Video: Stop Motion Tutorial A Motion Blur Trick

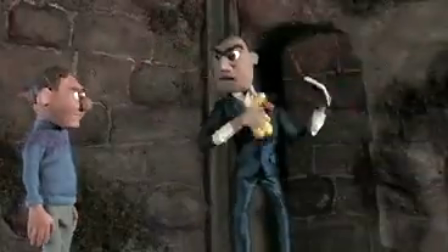[0:01]
Motion blur and stop motion can help smooth out action that's happening very quickly and would otherwise look chattery without the effect.
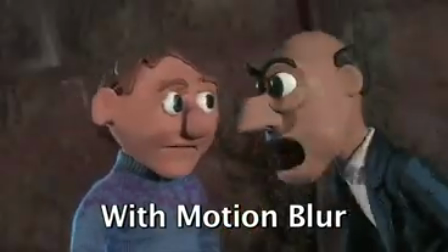[0:09]
For example, here it is without motion blur, and here it is with. So we're going to look at two different kinds of motion blur effects.
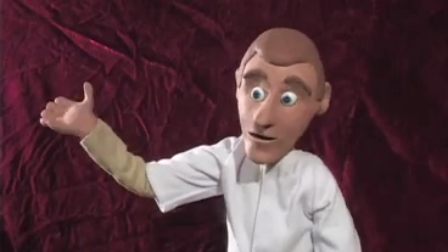[0:16]
One is where the effect is applied to the entire object in the shot, and another where the effect is applied only to part of an object in the shot, in this case the arm.
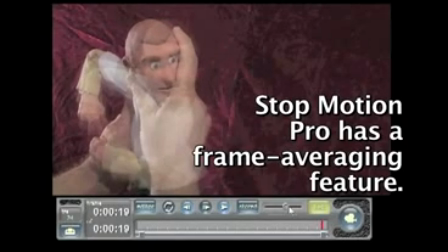[0:26]
So first going to demonstrate how it's done on the whole object using Stop Motion Pro,
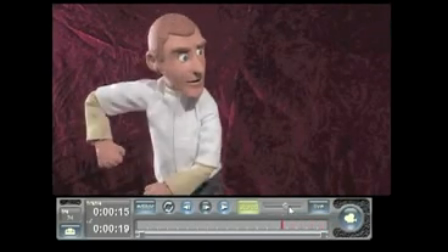[0:32]
which has a feature that enables this effect. First I'm animating an anticipation.
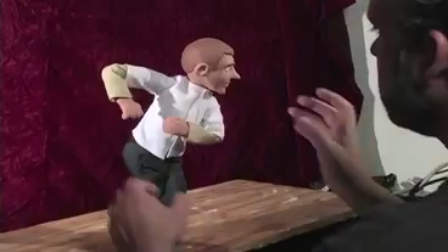[0:39]
Anticipation is always important in a very fast motion. The action is happening so quickly that you need to tell the audience what's going to happen before it happens.
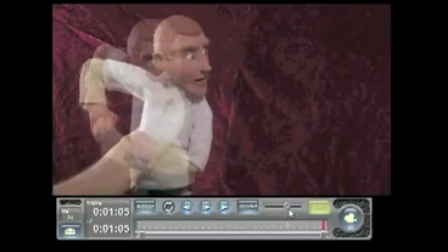[0:48]
So in Stop Motion Pro, it's called frame averaging, and it's basically a timed exposure.
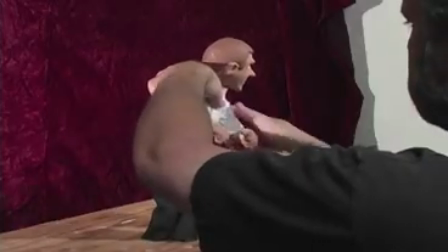[0:55]
You move the entire object while the frame is being exposed,
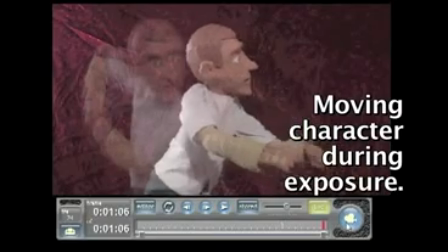[1:00]
and it's shooting multiple frames and then averages those frames.
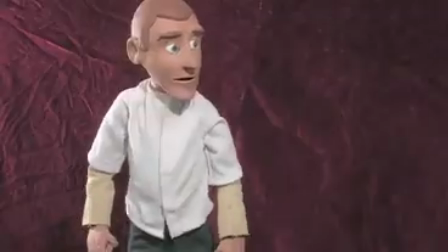[1:07]
And so here it is, simply exported right out of Stop Motion Pro with the effect already applied.
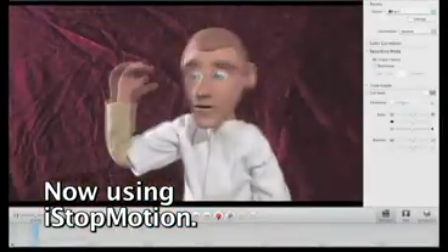[1:13]
So to accomplish the effect on, say, just the arm, we're going to average the frames manually.
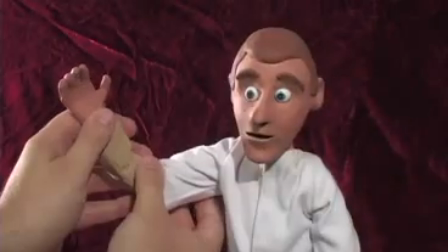[1:21]
Now he's doing an anticipation, so just kind of cranking through that real quick here. Did it in 2, so not too smooth.
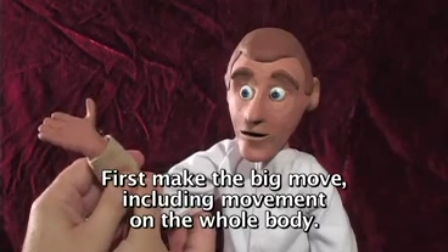[1:29]
The plan here is to shoot 2 extra frames for every frame in the fast motion.
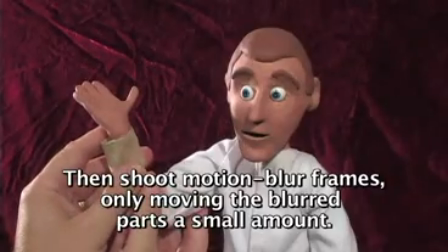[1:36]
And in those extra frames, you only move a little bit the part that's going to be blurred, like the arm.
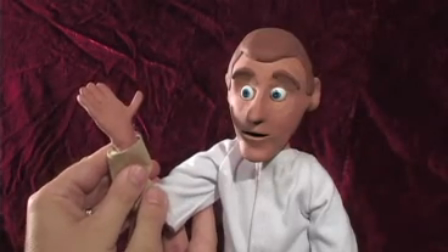[1:43]
So the move on the arm should overlap the original frame by 90%, maybe even 95%.
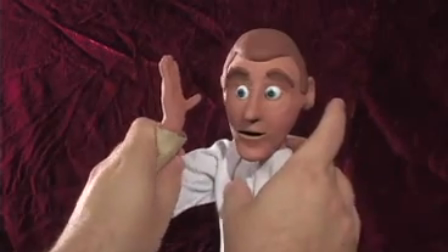[1:50]
Just want a little bit of an effect. So again, each frame, each big move is accompanied by 2 smaller moves.
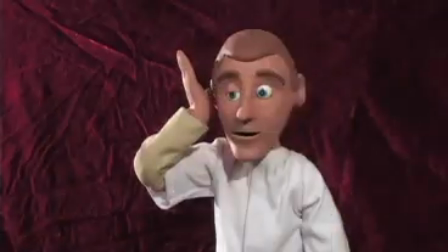[1:58]
And I'm going to give him a blink, and since he's hitting himself on the side of the head, I'm going to do an offset blink, have one eye start sooner than the other.
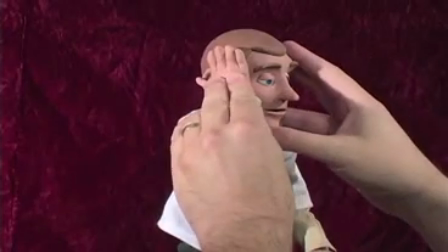[2:07]
Since I don't want it to look like he's giving himself a concussion, I'm actually kind of easing out the move as it approaches the head.
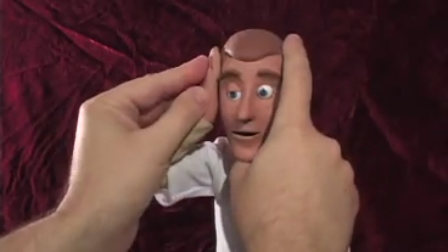[2:14]
Being a fast move is kind of subtle, but to increase the feeling of the impact,
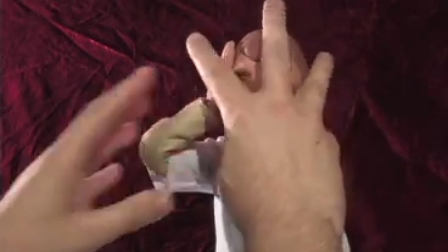[2:20]
as soon as the hand hits the head, the very frame that the hand hits the head, I move the head.
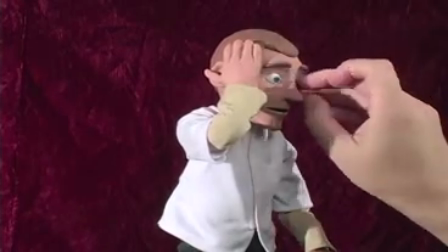[2:25]
This is a little trick for increasing the impact of, say, a punch to the face,
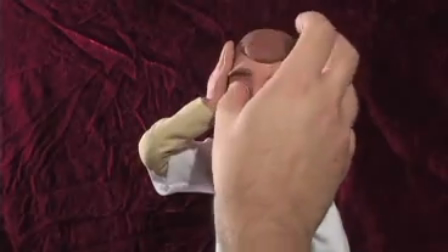[2:29]
is you don't have a frame where just the hand is contacting the head and the head hasn't started moving yet.
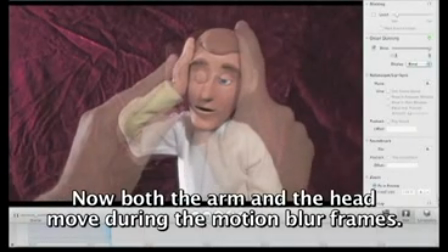[2:34]
The very frame that a fist would be contacting the head moves.
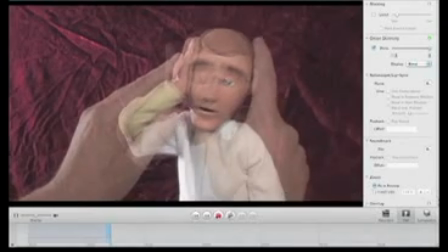[2:39]
I digress.
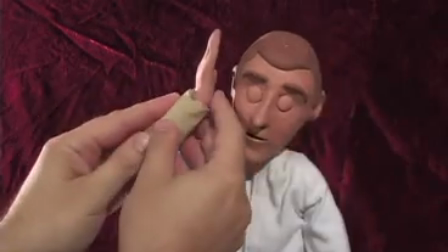[2:43]
So the motion blur effect continues as he hits the head and rebounds off his own head.
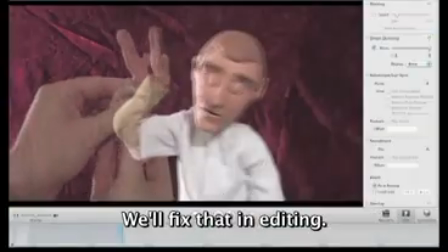[2:49]
And of course you can't really preview it at the speed or the smoothness that it's going to be because we've had to record 3 frames per big move.
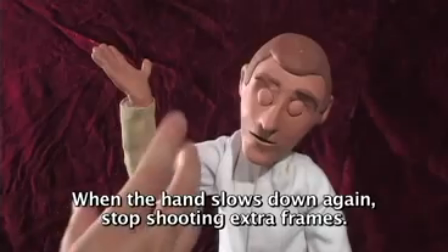[2:58]
And as the hand finishes and goes into a recoil, or its follow-through, then getting back into ones.
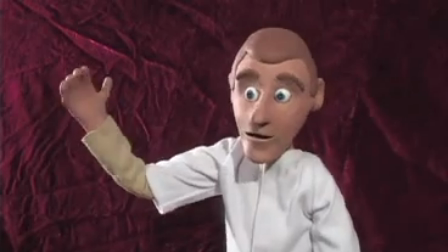[3:06]
And so in playback, again, it looks pretty bad. But in editing, in this case in Final Cut,
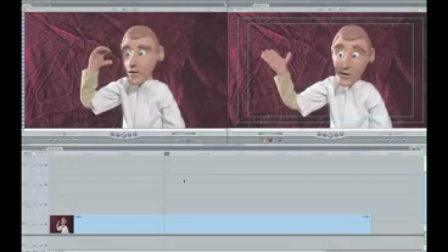[3:14]
I'm going to find those frames where they're in 3s, and I'm going to slice up
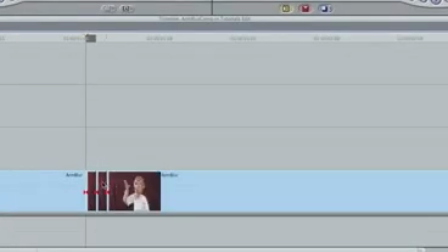[3:22]
those 3 frames and stack them up. In effect, sorting out the trio of frames shot for each big move.
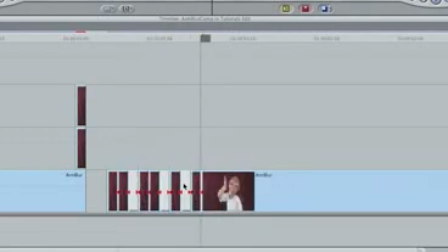[3:34]
Here I've cut them into sections, cut them into individual frames, and then stack them up, 3 frames per big move. And then deleting the space in between,
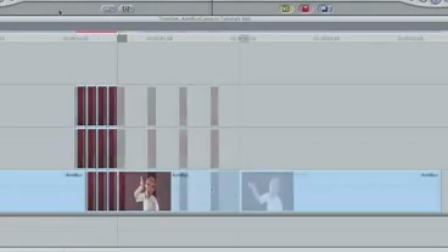[3:53]
and continuing with the entire head strike until they've all been done.
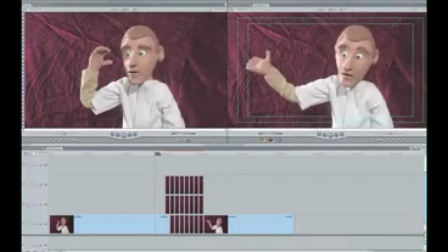[3:58]
And now when I single frame, I can see just the big moves each time. No motion blur, but I can see that everything has been arranged properly.